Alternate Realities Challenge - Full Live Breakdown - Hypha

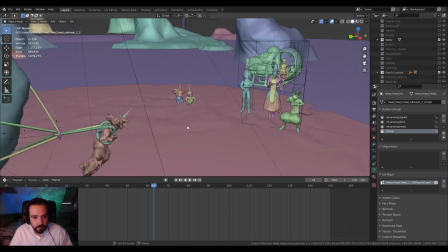Who knows? Yeah. So that's all the main characters.
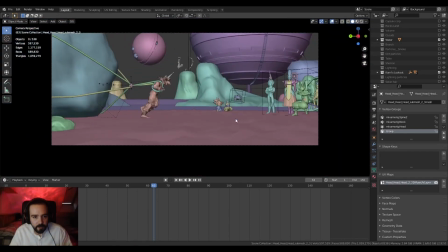So obviously, just having characters here is kind of it's not great.
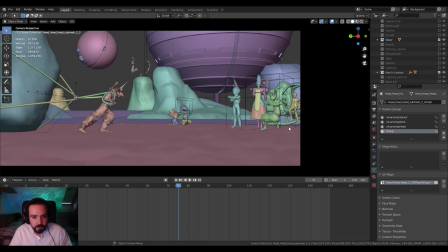You need to have something else. Like, obviously, Beerus is eating off the table, so let's grab the table. Boom.
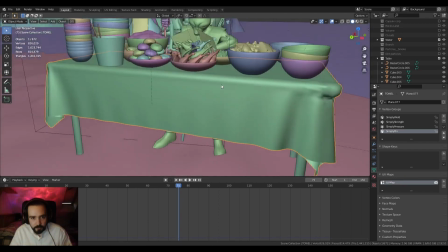This, I put probably way too much effort into. Yeah, I definitely did.
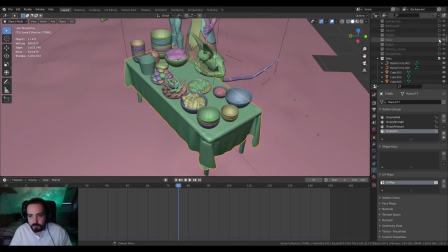Okay, let me solo this for a minute. Dun, dun, do, do, do.
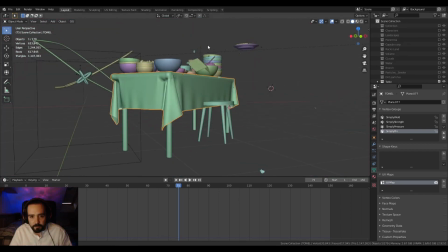Oh, jeez. Okay. So, here's the pizza.
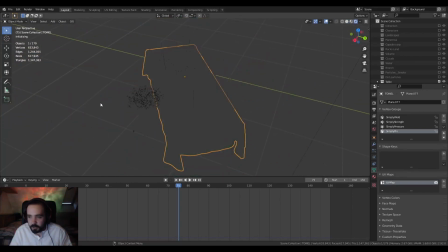This is... If Rico's still here, Rico, this is your pizza, bro. That you used for another render.
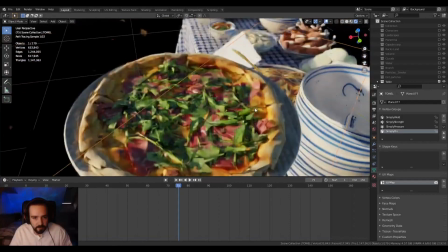Yeah, so there's the pizza he's sniffing. We got some noodles here.
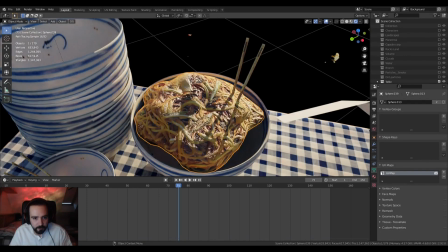That is literally just an image texture with some displacement, and then the image texture placed into bump.
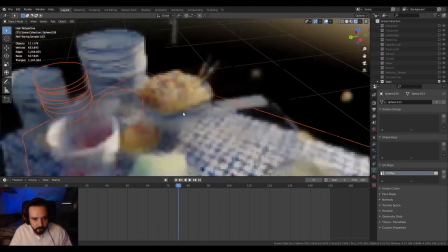Whole heap of stacks of plates because they eat like animals in Dragon Ball Z. Got a ramen noodle pot that I made.
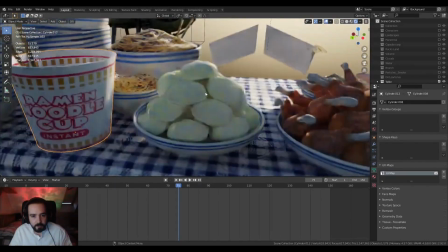Just obviously they love ramen. Here's some like, can't remember what these are called.
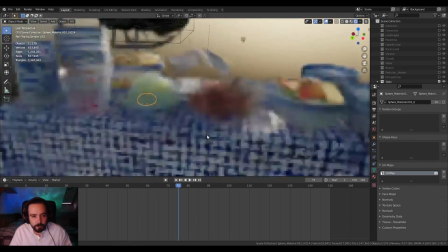Steamed dough balls or something like that. Steamed balls. I don't know.
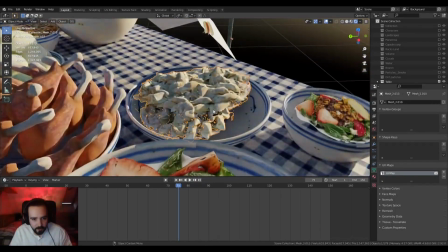Something like that. Some chicken legs or turkey legs or something. We got some little photo scanned like dim sum or something like that.
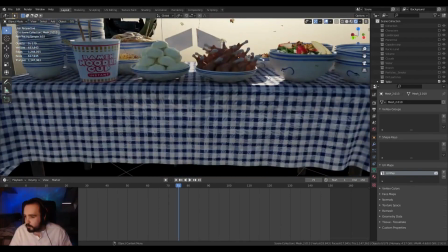Some kind of salady thing. And yeah, I kind of went to town. I absolutely went to town. Oh, does he have hair? Does who have hair? Phil. All the characters have hair.
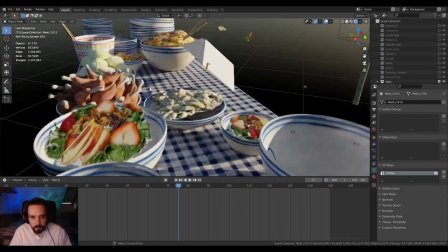The Goten and Trunks both have hair as well. I'll go back and show you in a minute. So yeah, I had a bunch of stuff.
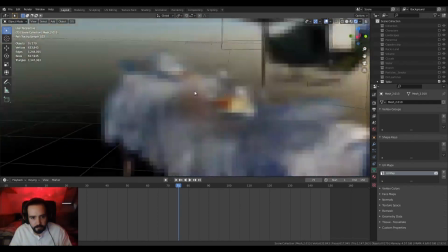Really went to town with making some actual geometry,
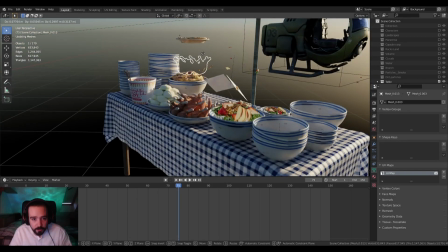because nothing looks like geometry These are just on some kind of modifiers.
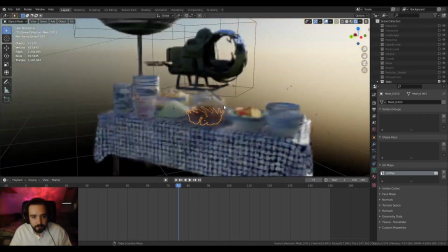And then I was like, right, well, they're really messy eaters in Dragon Ball Z. They're eating so fast, like I have to have some particles.
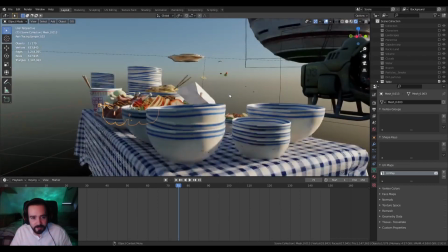So I had to have some particles coming off at either side. And it all kind of came together pretty well.
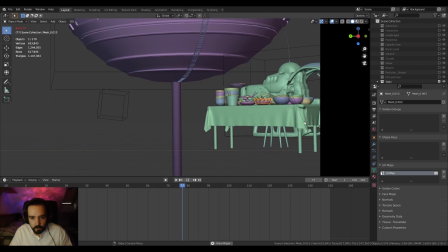So, and then, yeah, a little cloth sim on the tablecloth.
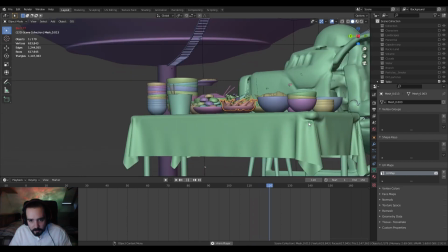Just a little bit with a light bit of movement. There's a little glitch going on here, but it's not noticeable in the final render.
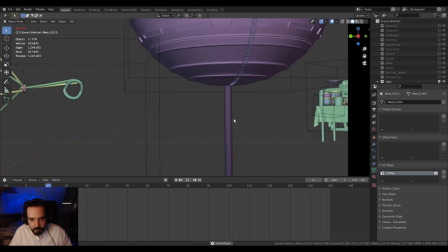And here's all the particles flying off. Yeah, you can see them all as he eats.
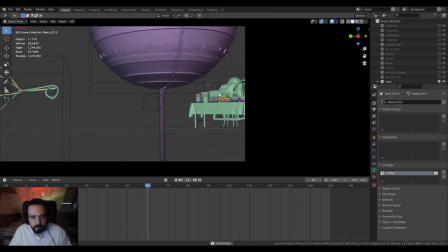Nom nom nom nom nom nom nom nom. Nice and crazy. Yeah, so bring it all together.
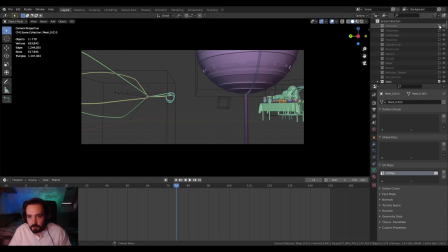We got... I'll probably just show you this and I'll jump into After Effects and show you a little bit of color grading and stuff that I've done. So yeah, starting off we got...
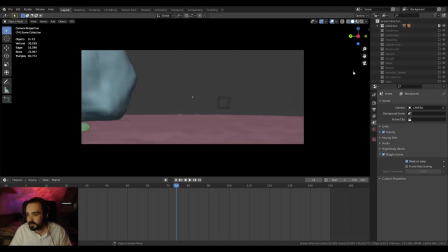God, everything's gonna go so slow to load up. Is it an array for the chicken?
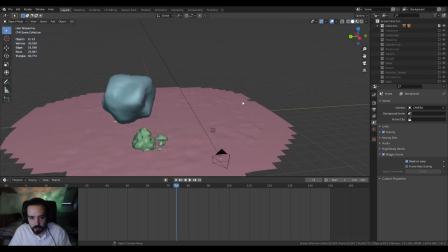Yes, the circle of chicken was just I'll go back to, where is it, table.
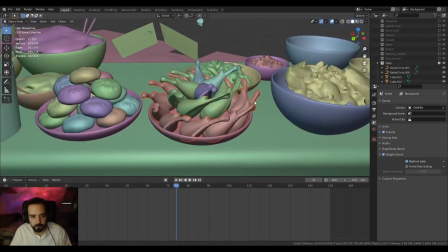Like, honestly, as I'm going, if you want to know something specific, just shout, like, say something, and I will try and get to there.
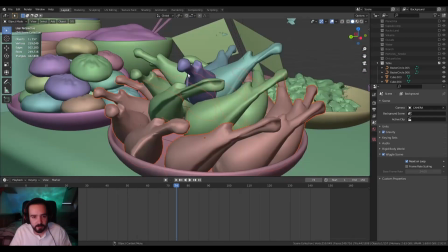Steamed buns, that's the one, triple, steamed buns. Yeah, so these are on, let's have a look.
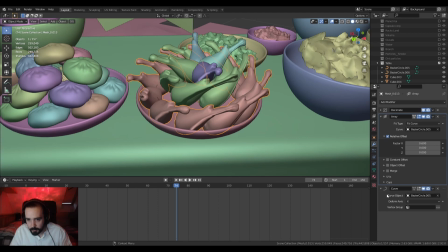Obviously decimated first because they were high poly. Yeah, array modifier, and they're set to fit curve, so there's a curve there.
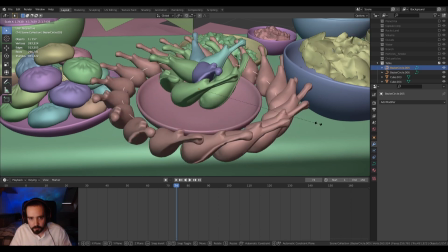I think you can kind of just see it, yeah. Yeah, so here we go. So just on fit curve, so the bigger the curve gets, the more chicken there is.
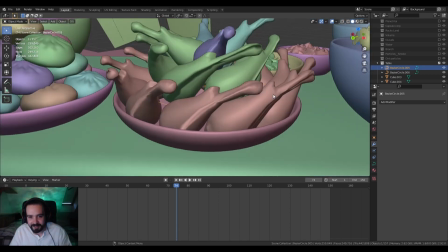Yeah, that's pretty much it, I guess. Just an array modifier and a curve modifier.
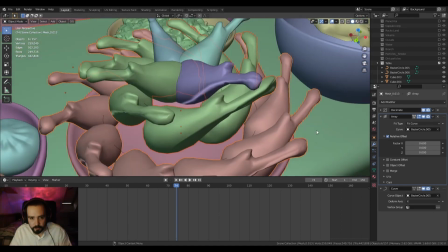And then I just duplicated it, moved it up, and scaled it down, and then just chucked 4 solitary ones on the top.
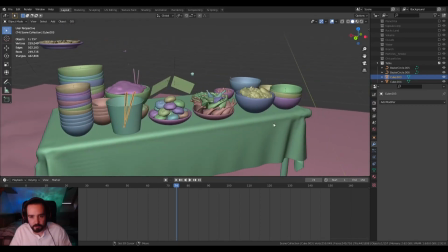Made a bunch of chopsticks and just placed them randomly around. Yeah.
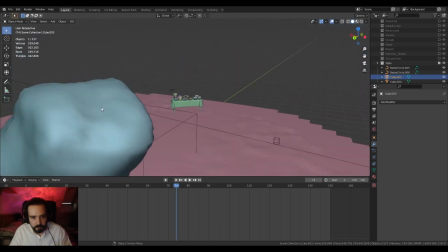Oh, there is something. I'll get to the particles down here next.
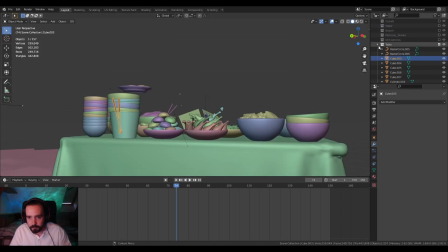But on top of this, I added some, just to make it more like there's actual hot food there. I just wanted to chuck some steam.